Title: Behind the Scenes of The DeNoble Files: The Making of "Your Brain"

Any time you do animation, it's really important to kind of plan what you're going to be building. The approval process to be getting storyboard phase and animatic phase out of the way is really, really important because then you can really start the work and you know exactly what you're building, the direction is very clear.
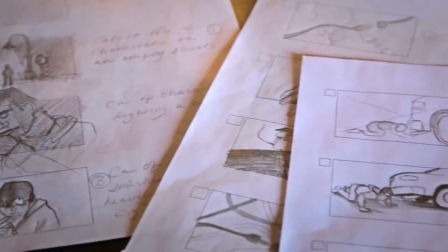(0:29)
We built thumbnail, mostly storyboard sketches of of the character going through the different situations. And then we cleaned those up and created an animatic from that to get a sense of timing and a sense of rhythm and pacing in the entire project.
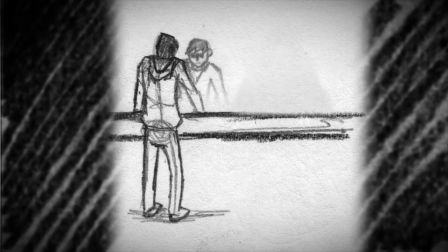(0:44)
He had these style frames that he had made with these really cool kind of dulled down reds and blues
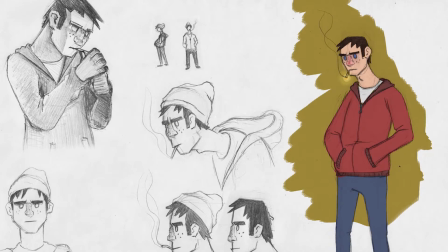(0:50)
in this kind of like that tobacco stain yellow color and kind of give everything like a grungy look to it.
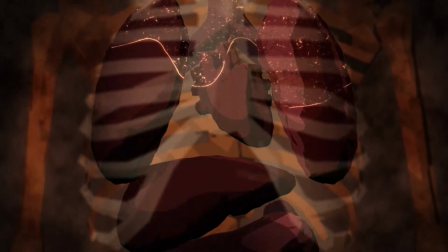(0:56)
We used that color and the contrast of that color against the rest of the backgrounds to pretty much thread the whole thing together.
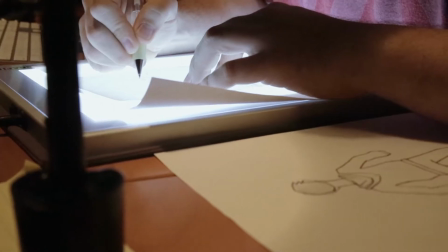(1:05)
I illustrated all of JJ's sketches for the sets. He had sketches for the bathroom and just kind of what we wanted to do.
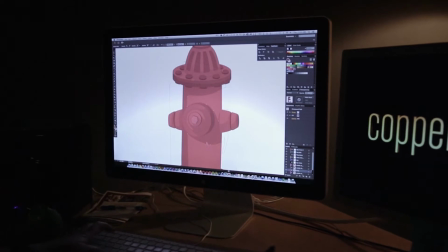(1:12)
I went into Illustrator, made them all, and set them up in what we call 2.5D. So it's kind of like having cards in space, like little playing cards or something. You get this like fake 3D set that you can move a camera around in a little bit to kind of give the illusion of death.
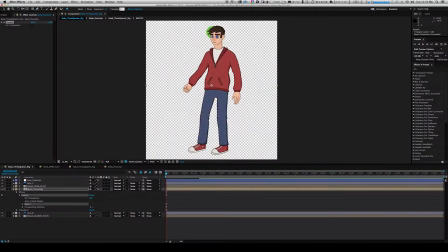(1:31)
Ringing is the process where we give a character a skeleton structure and controllers to drive that skeleton. We had to use what's called the puppet tool in After Effects.
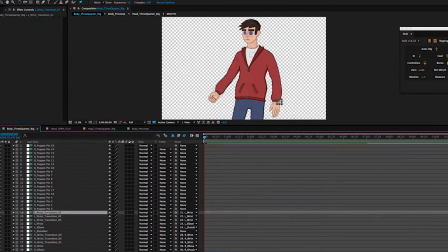(1:41)
It generates a mesh around a shape and then we connect the mesh or the actual drawing to those bones in order to animate the character. So from that we can get a whole variety of poses and just kind of animate on the fly. These characters kind of turn into digital puppets. You move one hand and it moves the rest of the arm.
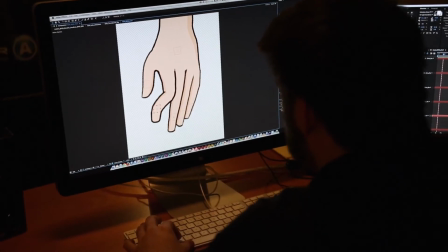(2:03)
It's kind of like we're digital puppeteers. A lot of times I would actually act out some of those motions. I mean, it's not like we had to do crazy performance things, but the timing is important. And so we still had to like, you know, I would walk around or I would time things out or I'd count in my head to see how long a specific action would take.
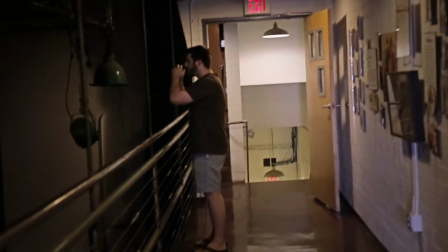(2:23)
So a lot of times you'll see, you know, JJ or I just kind of walking around being really weird.
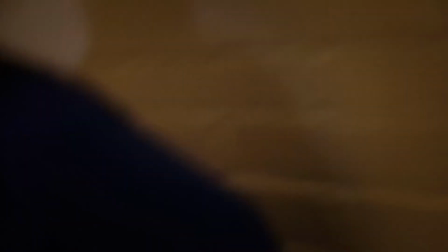(2:30) Oh s**t, you guys do weird. Did you think he saw it?
Thankfully his character was grounded pretty much in reality, so I didn't have to do anything too crazy. Alright. Cheers. Cheers. Another project down. Alright, stop.